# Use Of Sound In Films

Hello and welcome to this audio commentary on the sound used in films. In this video I'll be analysing multiple sound techniques in filmmaking.
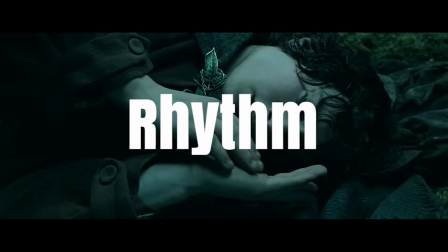5s
We'll start with rhythm. Good public speakers employ a wide range of techniques to emphasise and exaggerate what they're saying, adding emphasis to the important parts of their speech.
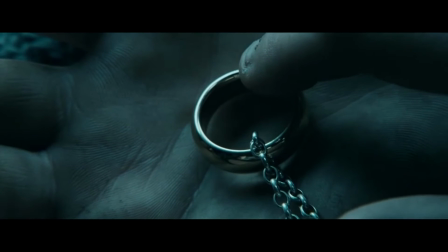13s
Some of these techniques include pauses, speaking rhythmically, and volume. Here I'm using an example from Lord of the Rings. I chose this scene because Gollum talks rhythmically within it.
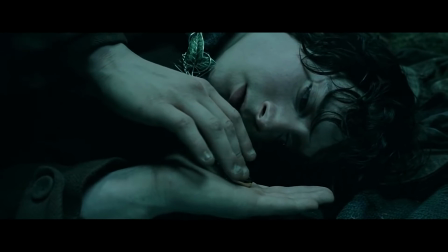21s
His speech follows a very specific rhythm and is almost poetic.
Gandalf told me you were one of the river folk.
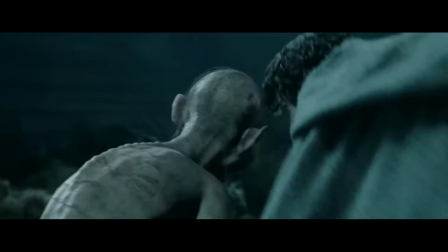26s Cold me heart and hand in bone, and cold we travellers far from home. He said your life was a sad story.
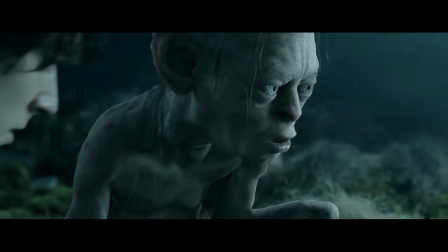33s They do not see what lies ahead when sun has failed and moon is dead.
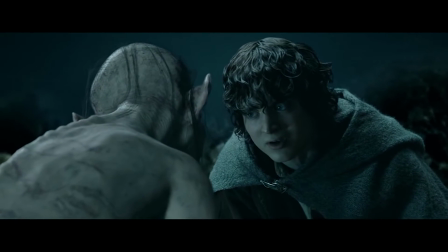37s
In this scene, the rhythm is mirrored between Frodo and Gollum, which adds symmetry to the back and forth between the two characters.
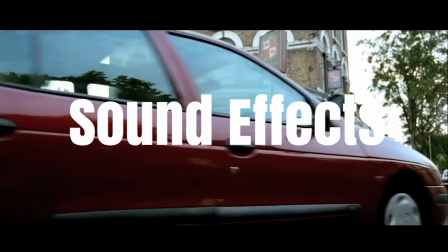45s Smeagol.
Next we have sound effects. Sound effects come in many forms.
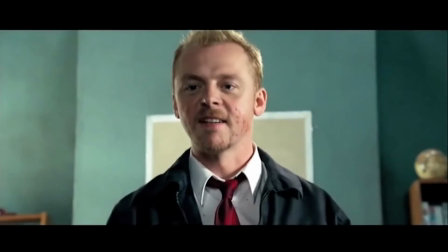49s
You have diegetic sounds that come from within the frame, and the opposite to these are non-diegetic sounds, which are sounds that you can still hear but they don't come from within the frame.
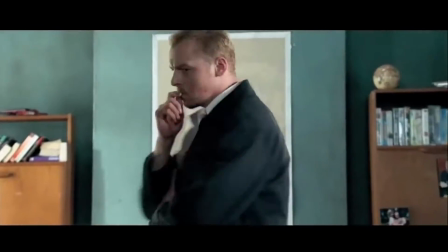56s
In this example from Shaun of the Dead, sound effects are used to emphasise the montage. The sounds are added when key actions are carried out, which adds a lot to the comedy of the piece.
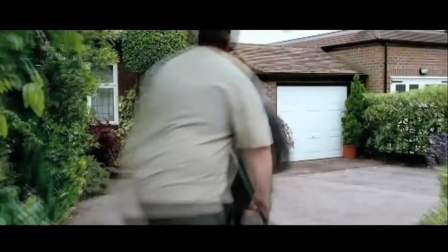63s We take Pete's car, we drive over to Mum's, we go in, take care of Philip.
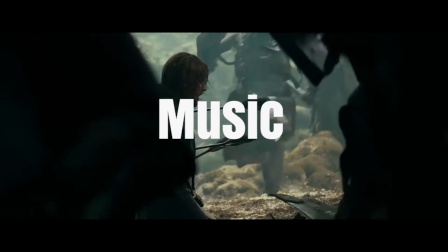69s I'm so sorry, Philip.
Next up we have music. Music within film is used to accompany and sometimes drive visuals.
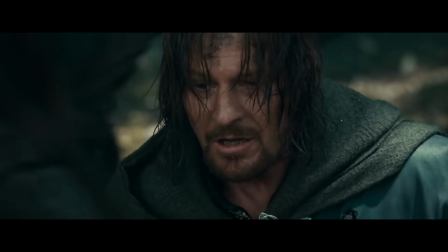75s
For example, the peaks and troughs in music where it reaches its loudest and quietest parts directly correlate with what's happening on the screen.
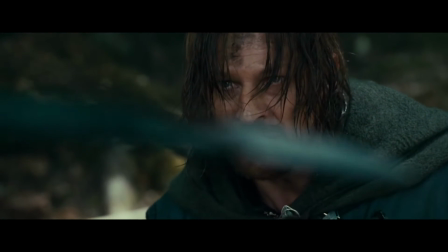81s
It can be used to add tension, suspense, and a variety of other feelings. In this example, again from Lord of the Rings, the music matches the characters' emotions as they begin to panic.
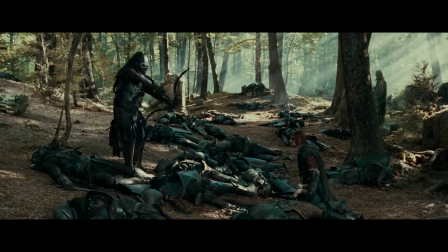88s
It becomes loud and dramatic when they're fighting.
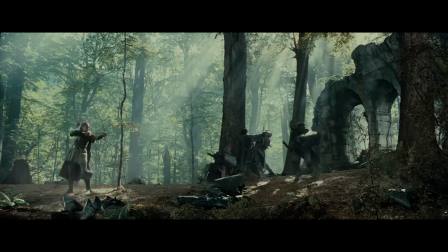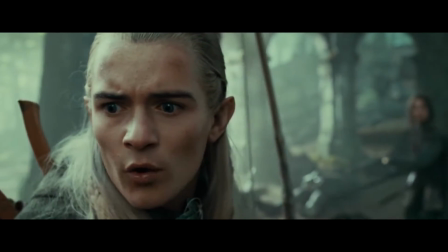96s The Horn of Gondor.
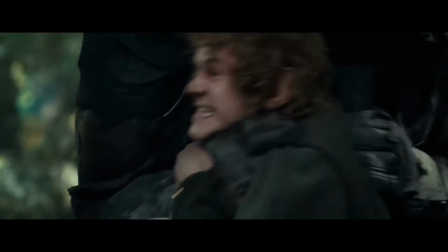100s
And as Boromir dies, the music becomes quieter and softer, which emphasises the pain that the characters are going through as he dies.
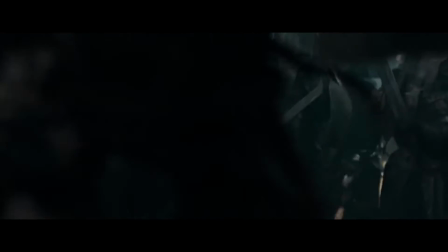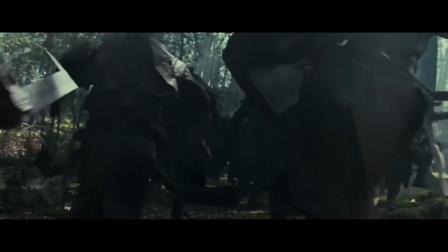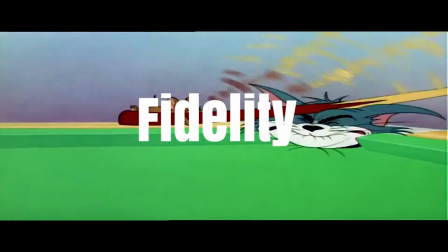117s
Then there's fidelity. Fidelity is sound that you would expect to hear from what you see. Therefore, a lack of fidelity means that the sound is not what you'd expect to hear.
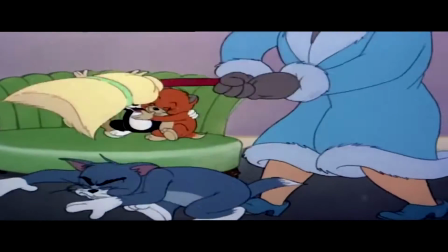123s
Sound that has fidelity often just backs up what's going on in the frame and adds to the audience's immersion.
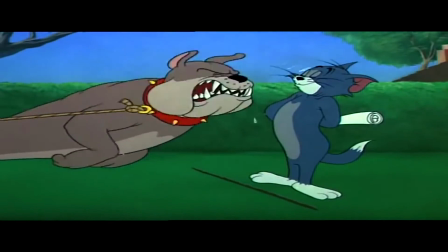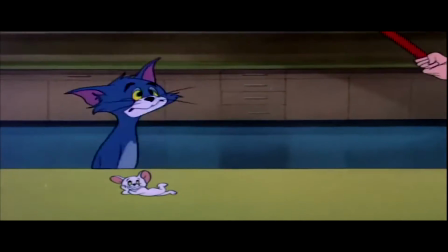134s
Whereas sound that has a lack of fidelity is more often used to change the tone and feel of the scene. This is because it can make the audience perceive the film in a different way. Here I'm using Tom and Jerry as an example.
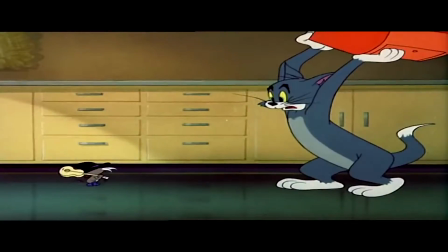142s
A lot of the sounds here are sound effects and they have fidelity as they are the sounds that you'd expect to hear from what's going on in the frame.
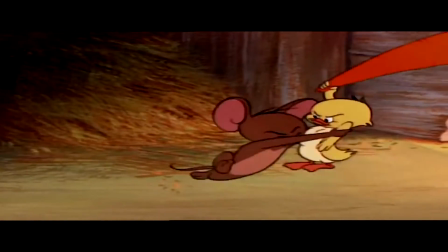147s
However, some of these sounds have a lack of fidelity as they're sounds from other things like bangs and crashes that the creators used because they thought it would emphasise the action more.
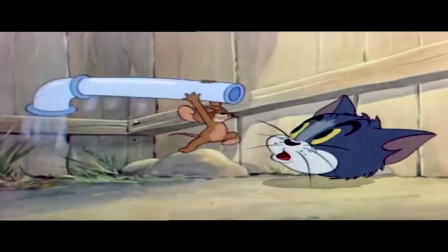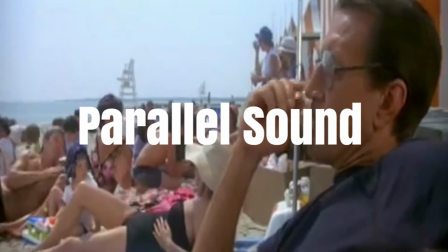163s
Then there's parallel sound. Parallel sound is similar to fidelity in the sense that it's what you would expect to hear alongside the visuals.
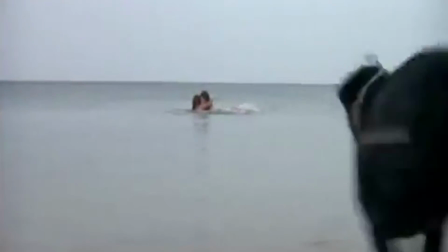169s
For example, the use of specific genres of music for certain films, such as soft acoustic music for a romantic scene, or loud, intense, or cinematic music for a large battle.
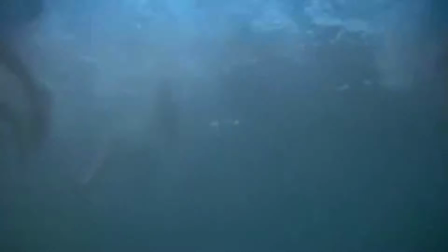177s
The example I'm using here is Jaws. This is a brilliant example of parallel sound because the music creates the exact tension that you feel as we see the shark's point of view approaching the swimmers slowly.
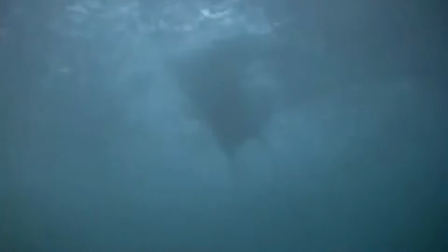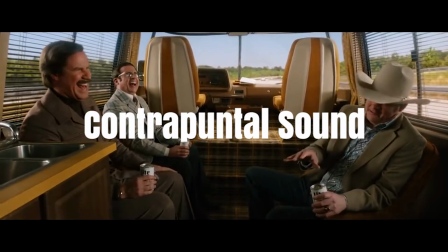194s
Next there's contrapuntal sound. Contrapuntal sound is unusual sound for the scene or opposite to the mood of the visuals.
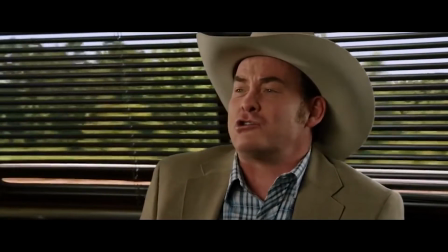200s
This often comes across as unexpected and sometimes jarring, which has its uses when shaping the sound of the film.
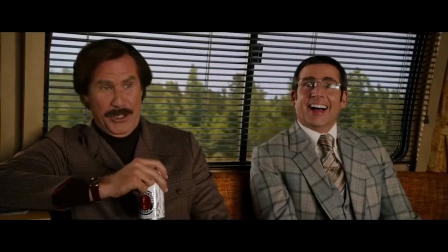204s
It's quite commonly seen in comedy, such as my example here from Anchorman.
Cruise control just regulates speed.
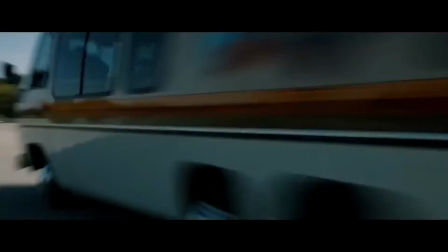210s It doesn't steer. Come again?
Here the music as the RV flips is slow and soft.
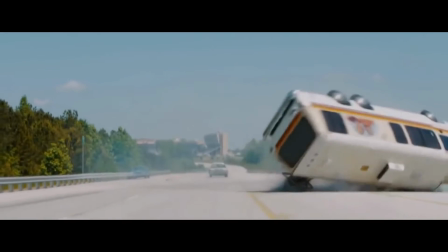217s
This is completely opposite to what's actually happening in the scene, which creates comedy.
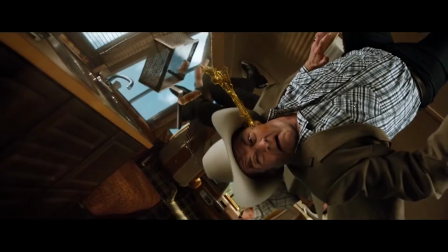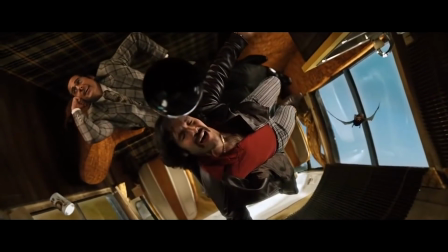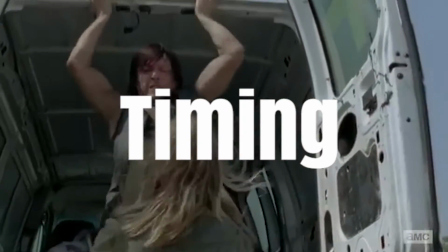234s
Another important sound technique is timing. Timing of sound can have a huge impact on how the film is perceived.
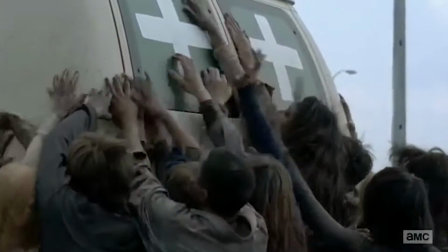239s
Sound is often just as impactful as visuals. Often when approaching a key moment, the sound will slowly build, creating a rise in tension, and then just before the important moment, it will fall silent for a moment.
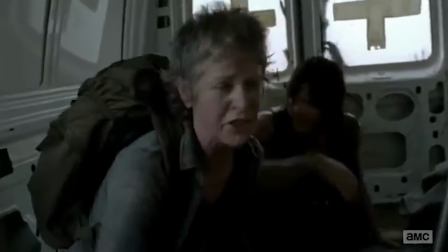248s
This element of timing and the change in dynamics adds a huge amount of impact to the sounds that follow.
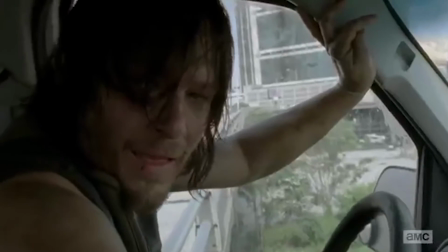253s
In this example from The Walking Dead, there's a slow rise in sound as the tension builds as the van is clearly rocking towards the edge of the bridge. And then just as it's about to fall,
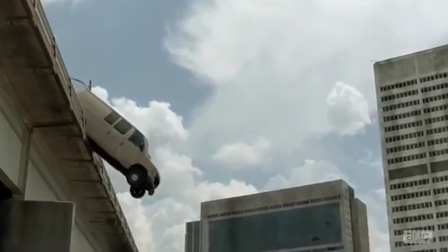260s
the sound cuts out completely and there's silence. Then there's no sound again until the van hits the ground, which makes the action even more emphasised.
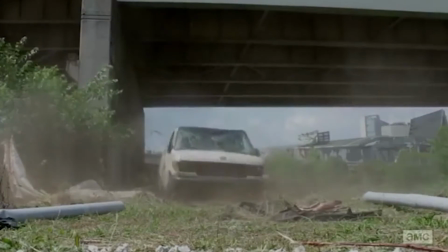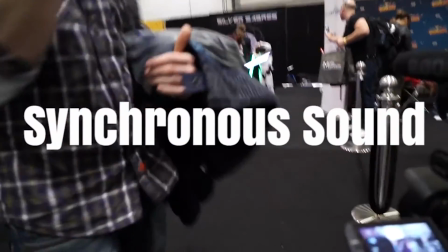272s
Next we have synchronous sound. When sound is synchronous, it means it matches certain movements or actions on the screen.
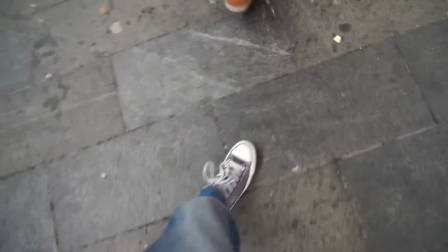278s
A common example of this would be footsteps as a character is walking or the sound of a car pulling off.
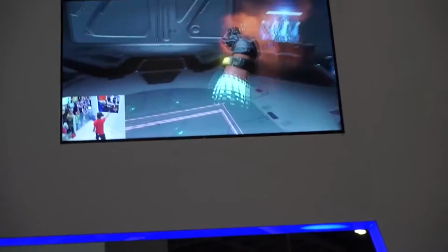282s
My example here is just my recent trip to Comic-Con, purely because there's no chance of me getting copyrighted for using this footage.
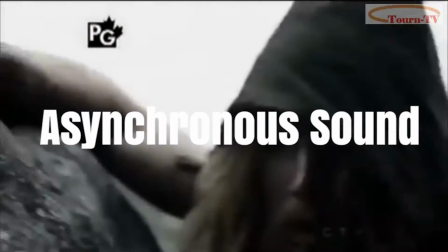287s
The opposite of synchronous sound is asynchronous sound. Asynchronous sound is when the sound is out of sync with the visuals.
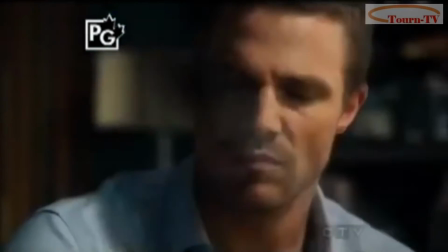293s
This is rarely used for exactly that reason, but can be used occasionally to create a specific effect, such as jarring the audience out of the film or making them feel uncomfortable or confused.
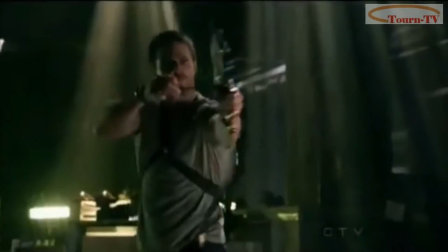300s
This is commonly seen in films that employ voiceovers, as we hear the sound but never actually see the person talking.
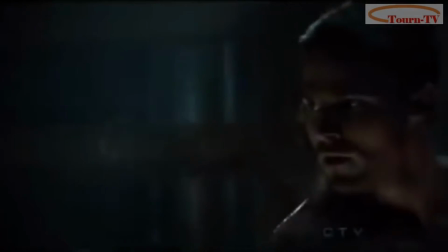305s
My example here is from the TV show Arrow, just because it's the first voiceover that I could think of.
My name is Oliver Queen.
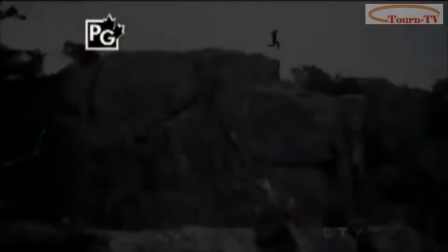311s For 5 years I was stranded on an island with only one goal: survive.
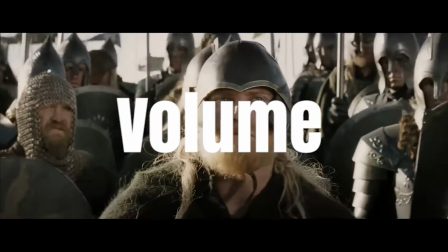318s
And lastly, we have volume. Volume can be used for a variety of effects. An increase in volume in speech can suggest anger or passion. An increased rise in music volume can create tension and suggest that something is coming. Loud sound effects can be used if there's a lot going on in the scene, but you want to be able to hear something specifically.
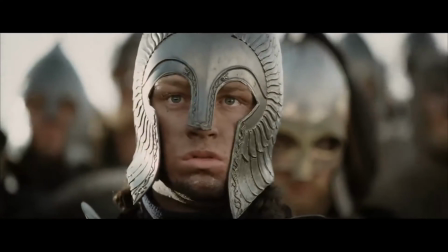332s
For example, in a battle scene, if you want to hear someone talking, then their voice volume would be increased, but the volume of, say, the battle sounds, such as the swords clashing in the background,
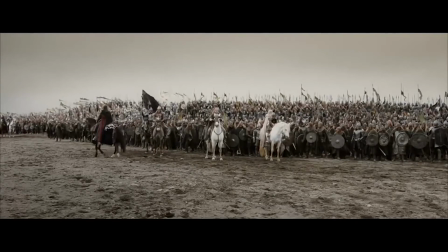339s
would be decreased. Alternatively, quiet sound can have quite the opposite effect. For example, quiet speech can suggest someone is scared or tired.
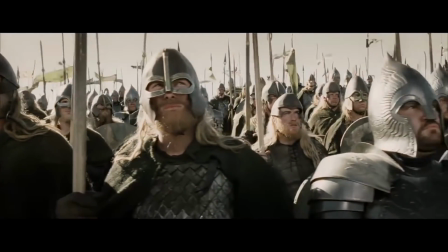345s
Quiet music can also add suspense or tension, but can also be used in a less intense scene, such as background music for atmospheric purposes.
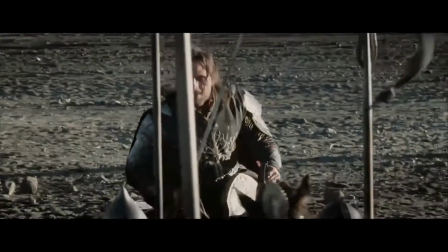351s
And lastly, quiet sound effects can be used for more subtle purposes that make the scene feel more realistic. For example, adding non-diegetic sounds in the background of a scene to further immerse the audience.
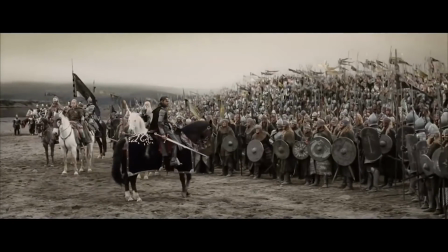360s
My example is the battle scene from the end of The Lord of the Rings, The Return of the King, because it has all the loud sound effects of the swords clashing and the fighting in the background,
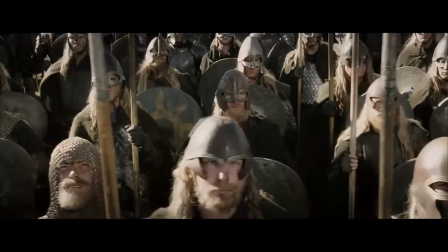367s
and it also has Aragorn's speech at the beginning, which starts off quite quiet, and by the end of it he's shouting and trying to inspire confidence in the men.
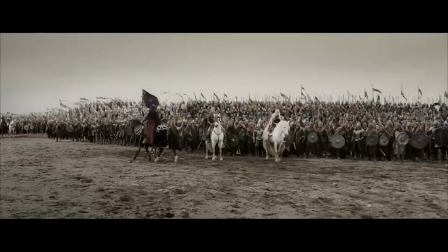373s A day may come when the courage of men fails, when we forsake our friends and break all bonds of fellowship.
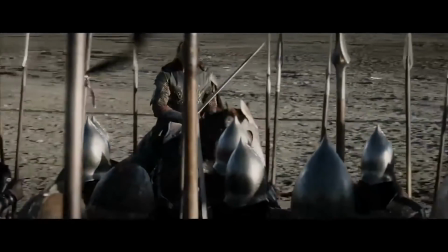380s An hour of wolves and shattered shields when the age of men comes crashing down.
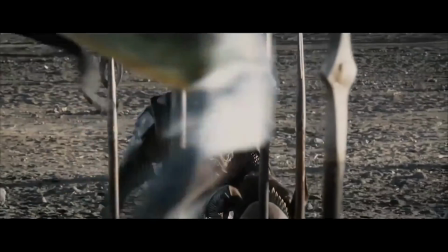386s But it is not this day. I bid you stand, men of the West!
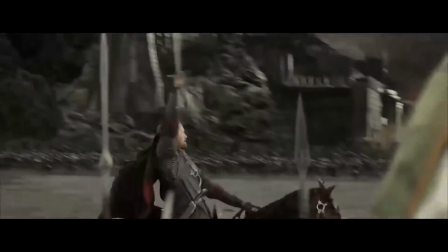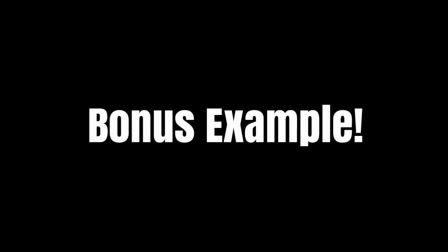399s
Ironically enough, in this clip the audio is actually out of sync with the video, but I thought I'd leave it the way it is instead of correcting it because it's another example of asynchronous sound. I bid you